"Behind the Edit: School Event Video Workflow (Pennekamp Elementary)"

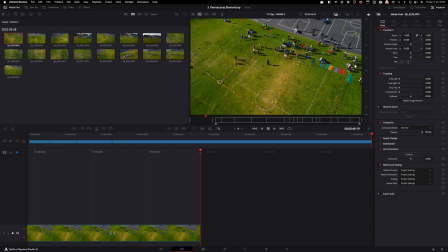(4:08)
Because since this one is you're capturing a group of people going from one place to another or switching spots, I guess we just have to let it play out and then just speed it up.
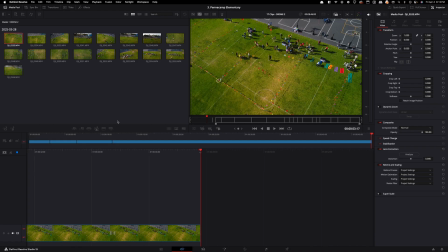(4:26)
But the bottom here, this is just clips that I can always pull, or some of the best clips from the raw footage, so that I don't have to always be grabbing from the raw footage. Alright, this is just a nice overview of the fields being used.
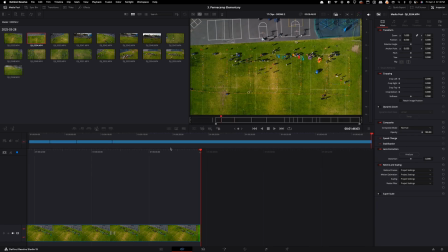(4:48)
Oh, it's nice. Okay, good action shots.
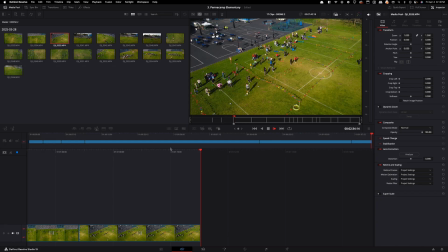(5:07)
I see some movement down here. All right. Okay, there we go. And you're not always going to get everything, as you see here. I could have waited for them to finish the game, but you have to quickly move around and capture multiple things,
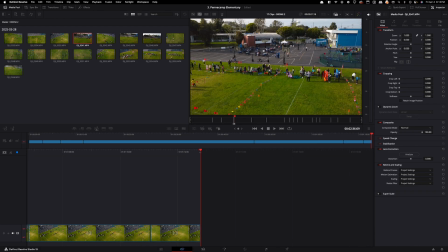(5:26)
since it's a very short period of time that you're trying to capture everything. If you don't have you don't have a huge crew, you have to constantly be bouncing back and forth between like the action and setting up the shots that you want, or building up for the shots that you want. Let me see here, what do we want?
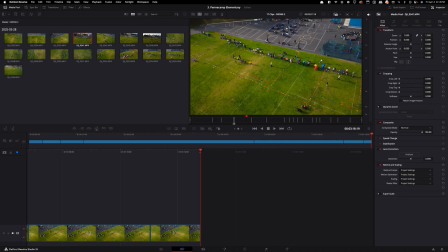(5:48)
Alright, everybody's starting. There's this one group. Okay. Them zooming in is pretty cool.
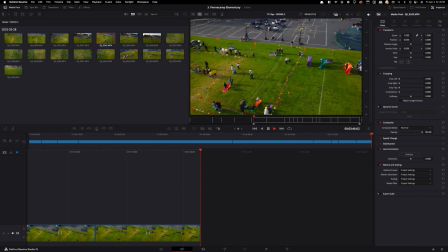(6:06)
Okay, we'll keep this pan. Perfect.
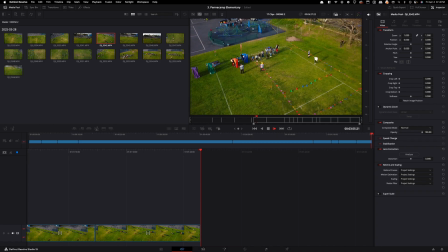I'll keep that bit.
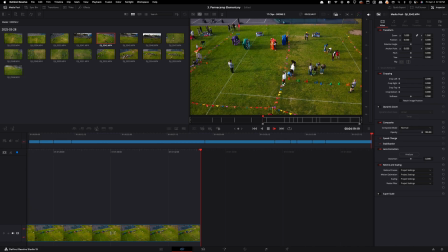(6:38)
Okay, we'll keep this little bit here. Oh, there we go. Just moving it around, making sure we're getting the right spot, or getting from the right spot. Getting a lot of action here. Okay, this is good. All right, that was fine.
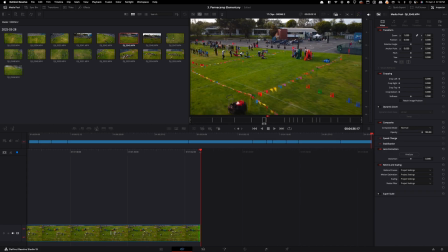(6:58)
And then remember from these dailies, we're still going to be grabbing from them to make our final video. This is just the best footage that we can find from this raw footage.
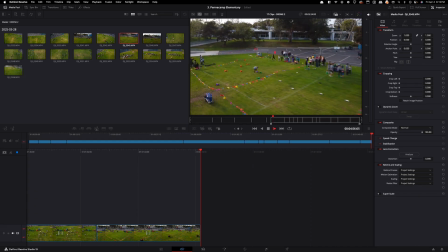Okay, awesome, awesome, awesome. Okay, just like one type of movement,
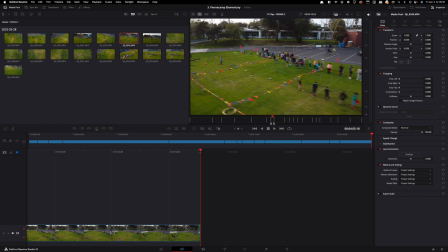(7:36)
usually it has to be a really rare occurrence to have like two types of movements in a single clip, like this, and then going like that. It just doesn't look good for me personally. So that would be, this is one clip, and then this is another clip.
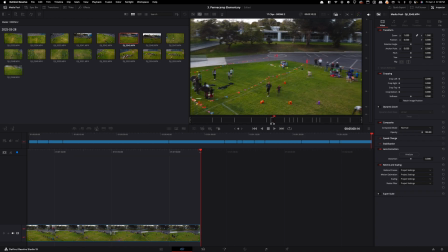(7:53)
That's how I like to split things up, just because it doesn't look nice.
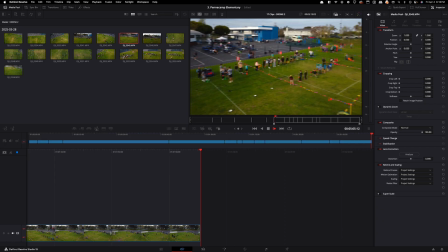(7:59)
It looks a little bit wonky moving two different directions in a single clip, unless it's intentional, you have something planned, or it just happens to work out because you're following something. But in this case, there's nothing, so it just looks a little bit wonky.